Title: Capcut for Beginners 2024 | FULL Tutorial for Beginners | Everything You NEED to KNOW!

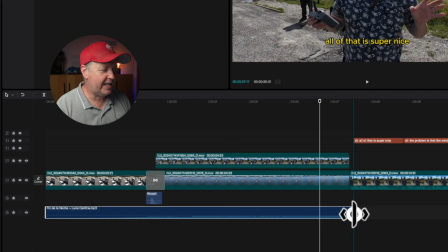And what I would do if I have a talking part, I will extend it so it goes a little bit into the part where I'm talking.
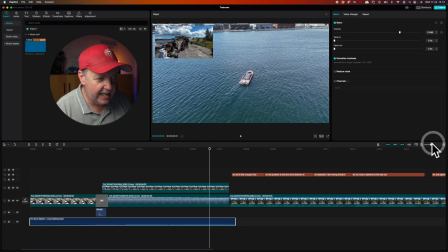And if I just expand it a little bit here, I will use a fade out. So the way that I fade it out, I can either add it up here through the slider here, or I can go down here directly.
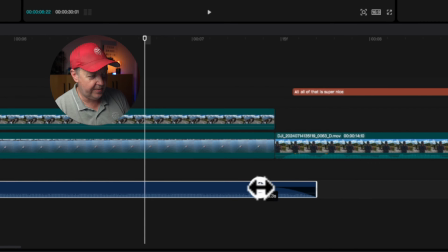That makes it visually a little bit easier to determine how to do it. And then I can drag it to this position.
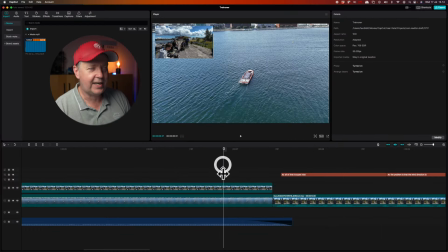So I'll get something like this.
All of that is super nice.
So I get a nice transition between the video clip and the part where I start talking.
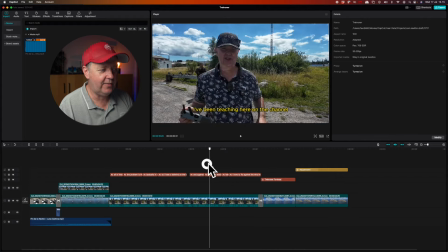And we want some audio on the final part of the video here.
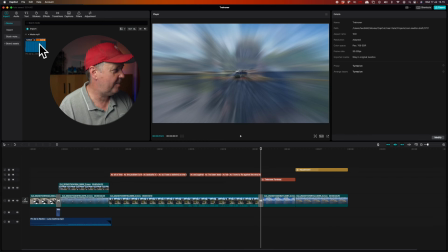So we just put the playhead like this, and then we go up picking the part here, and then we can adjust it when we add it.
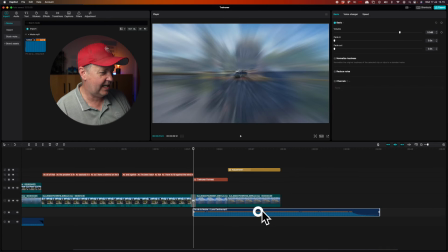So again, press the plus, and then it jumps in here, and I can see that I want the fade out here, like this, maybe, something like this. So I do the same thing again, I shorten it up to a little bit before the clip starts,
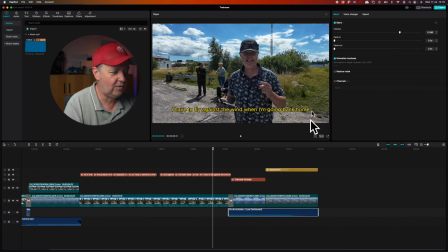select it, and then I use normalized audio, and then I do a fade in on this side as well. So we have something like this.
Against the wind when I'm going back home.
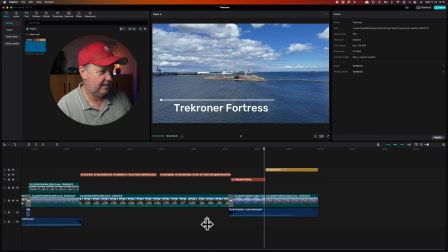This edit is probably not going to make it anywhere other than in this video, but this is basically the principle that I'm using when I'm editing my videos, is that I'm mixing and matching like this, adding a few transitions, doing some overlays on top of a talking part.
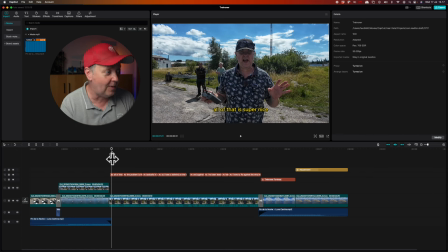So the only thing that I would have done different if it has been one of the videos that I normally publish on the channel, I would have used a lot more overlay on the talking part. So it's not just me that is standing talking to the camera.
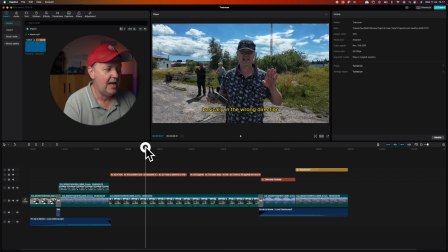So I would use some B-roll which is the non-talking part, and added that on top of this just to emphasize what it is that I'm saying. Apart from that, this is basically how I edit the videos that I publish here on the channel.
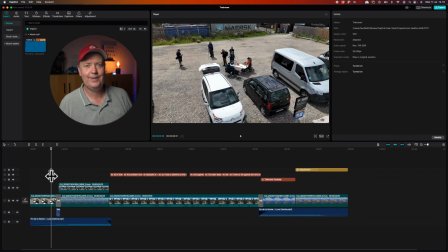And now you can do that too. Not publish it on my channel. I'll just show you how you get the video out, and you do that by pressing export up here, and that, then you will have this window.
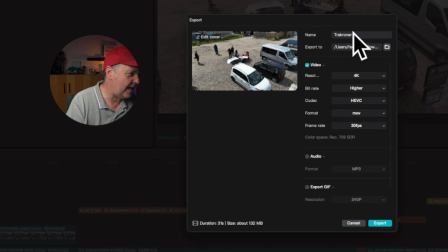And in here you can, yeah, you can rename the project if you haven't done that before.
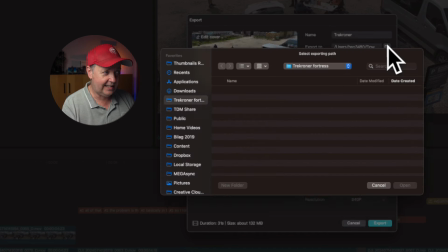You have a chance to do that now. You can select where you wanna put the final video.
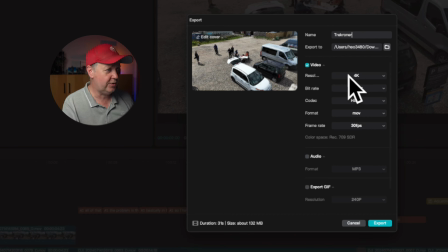You can select the resolution that you wanna use for the render. You can select the bitrate. You can use recommended, you can use high, you can use low. If you use a high bitrate, you will have a larger file size, but you would also have a better quality video.
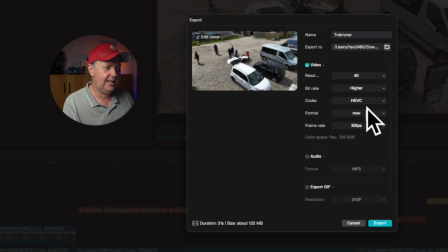And if that's not a problem, I would always choose higher. You have the codecs that are available. You have ones here. If you select some of these Apple ProRes 420, then you would see the file size that will increase by a factor 10.
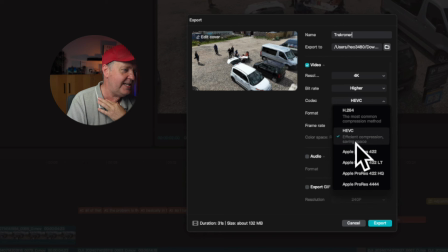So using this efficient compression space saving HEVAC, or what is called HEVC, that is probably going to do it for most of the stuff that we are doing for social media.
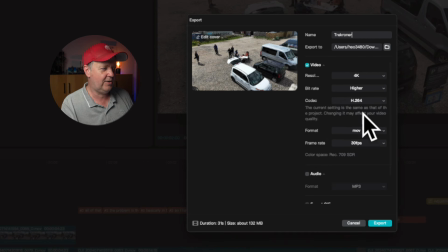H.264, that was the old format. If I select that one, you can see, yeah, it's not updating here. It's actually the same file size, but that I would have expected that that would create a much larger file. At least that was the reason why this new efficient compression saving space format was introduced.
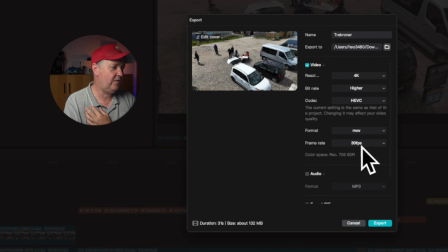We just keep it like that. We keep it in MOV. We keep the frame rate at 30 FPS. And that's basically it. So if I press export now, it will
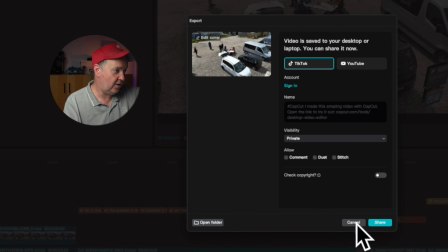try and convince me if I should do something like your video is saved to your desktop or laptop and you can share it now. I don't think that it will do it that fast. But right now it's trying to convince me that I should share the video directly on TikTok and YouTube. And if I just press cancel here and do it again, it does that sometimes. So if I skip that part, so.
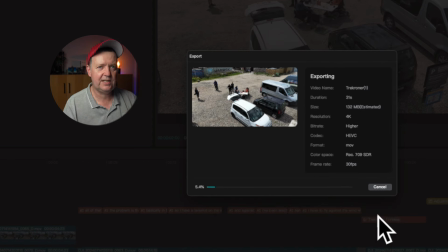You see, this is what the render would look like. I think what we would see, we'll just check that when it's done rendering the video, that there would be two samples there right now.